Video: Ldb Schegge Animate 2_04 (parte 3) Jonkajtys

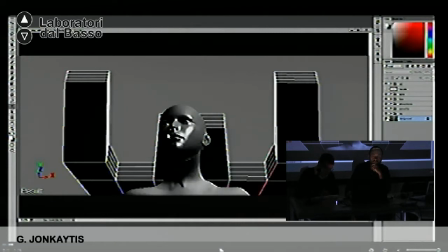2071s
I started with simple 3D model of a girl's face, and a very simple shape of the ship behind her in 3D. But as you see, it's just geometry. I didn't put any textures on it. I just wanted it to place the camera and, like, you know, something for a start.
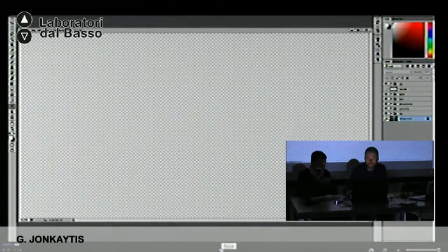2091s
Quindi poi ho iniziato a lavorare, a fare il disegno della ragazza sullo sfondo della navicella.
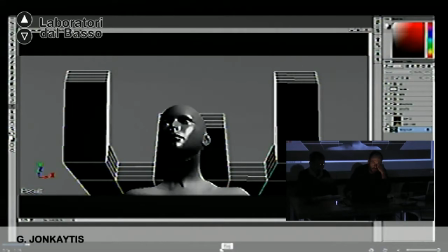2098s
Quello che ho usato è un'immagine in 3D del volto di una ragazza, e anche la navicella è una semplice geometria, non ha nemmeno la texture. Questo mi serve semplicemente per decidere come posizionare la fotocamera.
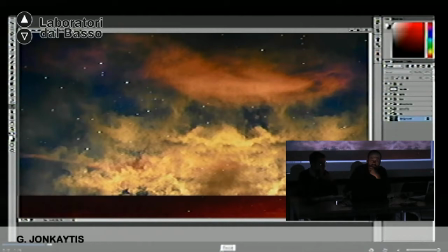2112s
Then I added all the, you know, realistic details like sky and some stars and lighting. E poi ho aggiunto altri elementi realistici come il cielo, le stelle, sono passato all'illuminazione. So all those elements are just scavenged from internet because you know they are not,
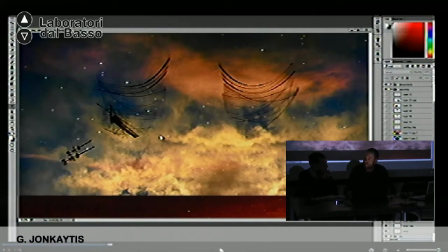2131s
it's like an assemblage kind of thing of it's called photo bashing, I think, in the term of concept design. Quindi nel gergo tecnico del design si chiama, quello che ho fatto è il photo bashing. Ho preso degli elementi e li ho aggiunti all'immagine.
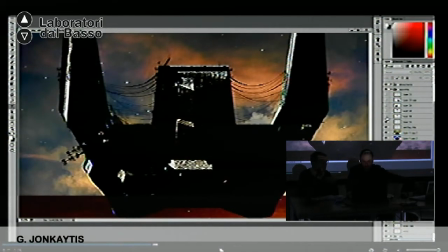2147s
Tutti questi elementi li ho semplicemente trovati su internet. And then the main shape of the spaceship is actually done in 3D, but also with very quick texture to have some detail, but it's not, it's just specific for this design, so it's not very,
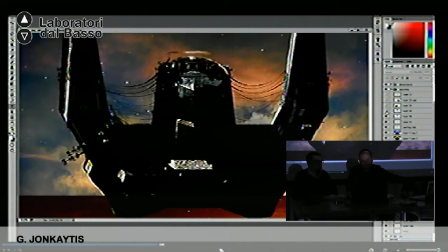2164s
you know, time consuming. E anche la forma della navicella è fatta in 3D e la texture che ho applicato è molto semplice, giusto per avere un'idea molto veloce di come deve sembrare.
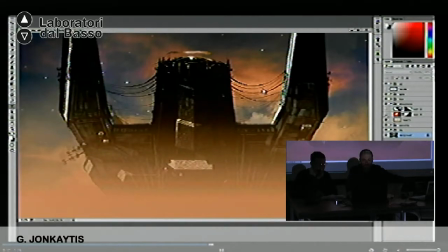2178s
And it's all about adding layers of, you know, some pipes, some details and some complexity, and then some atmospherics and lights.
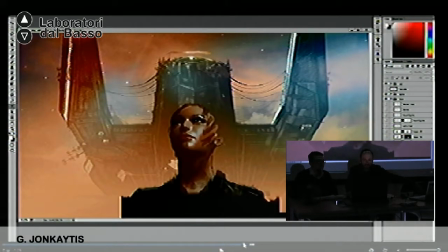2187s
E quindi continuo a lavorare aggiungendo livello su livello altri elementi come i tubi, alcune atmosfere, le luci.
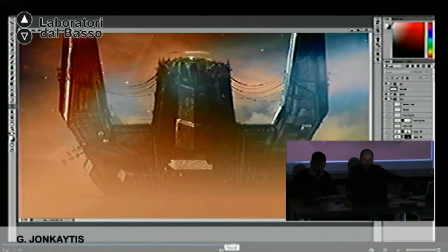2194s
And then I started painting over that simple 3D face of the girl.
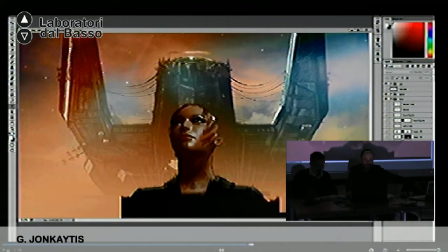2200s
So I added color, I'm gonna add some hair and I'm adding some detail on the jacket. E poi sono andato a colorare, a dipingere il modello 3D della ragazza.
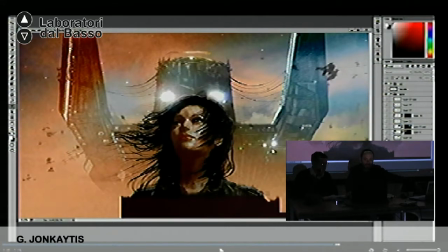2215s
Adding extra lights. Always adding a small lights conveys a scale, so it's always good to add, you know, like, because it's our eye kind of knows that if you see a city in the distance, that it's a big form,
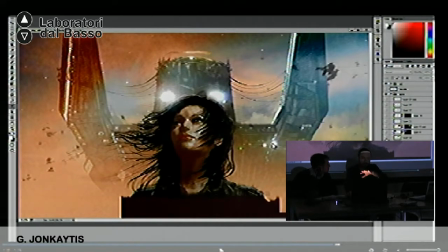2229s
and it always have very small lights. So if you want to convey a scale of a big ship, for example, it's always good to add little detail lights.
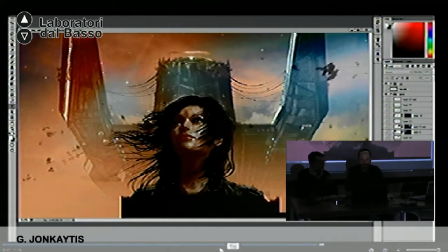2238s
Tutte le luci che ho aggiunto sono molto piccole. Questo perché dà meglio il senso delle proporzioni, come per esempio quando si guarda una città da lontano con dei piccoli punti luce.
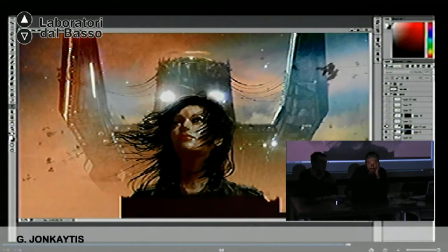2248s
Ed è lo stesso principio che ho applicato sulla navicella. If they are panels? No, if they are just painted. Lights.
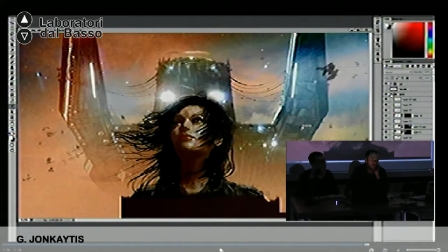2263s
Yeah. A lot of this is just painted, or you know, I find a, like I did in Legacy, I had the photos of the little flashlight, you know, in front of the camera, so I use that as well. Like I have some photos of the lights, you know.
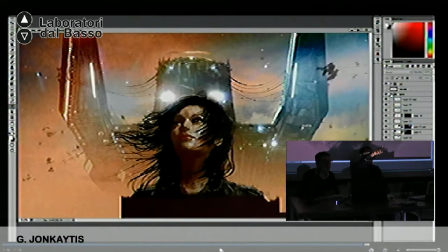2279s
Or I would go and, like, right now I see the very strong light here, so I would just take a photo of it, and then I have, because it always gives a little flare, which can be used here. So. Solo una cosa for the hair? Okay. Allora, per le luci ho fatto la stessa cosa che ho fatto in Legacy,
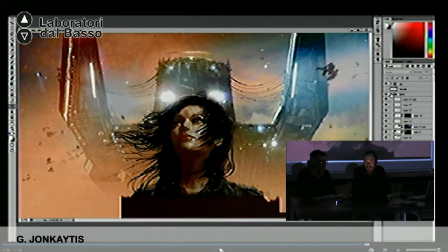2298s
fotografare un punto luce direttamente nella camera, della fotocamera, e aggiungerlo lì. Altre luci invece sono aggiunte col pennello. Yeah. And for the hair, you're asking, yeah? This is just painted. Hai avuto un pennello particolare? Oh, with the Wacom pen?
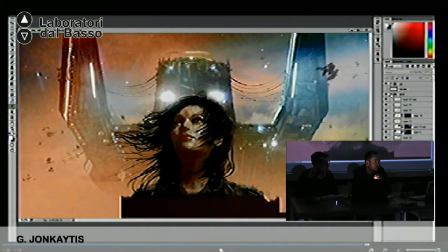2315s
No. The brush? Oh, what brush?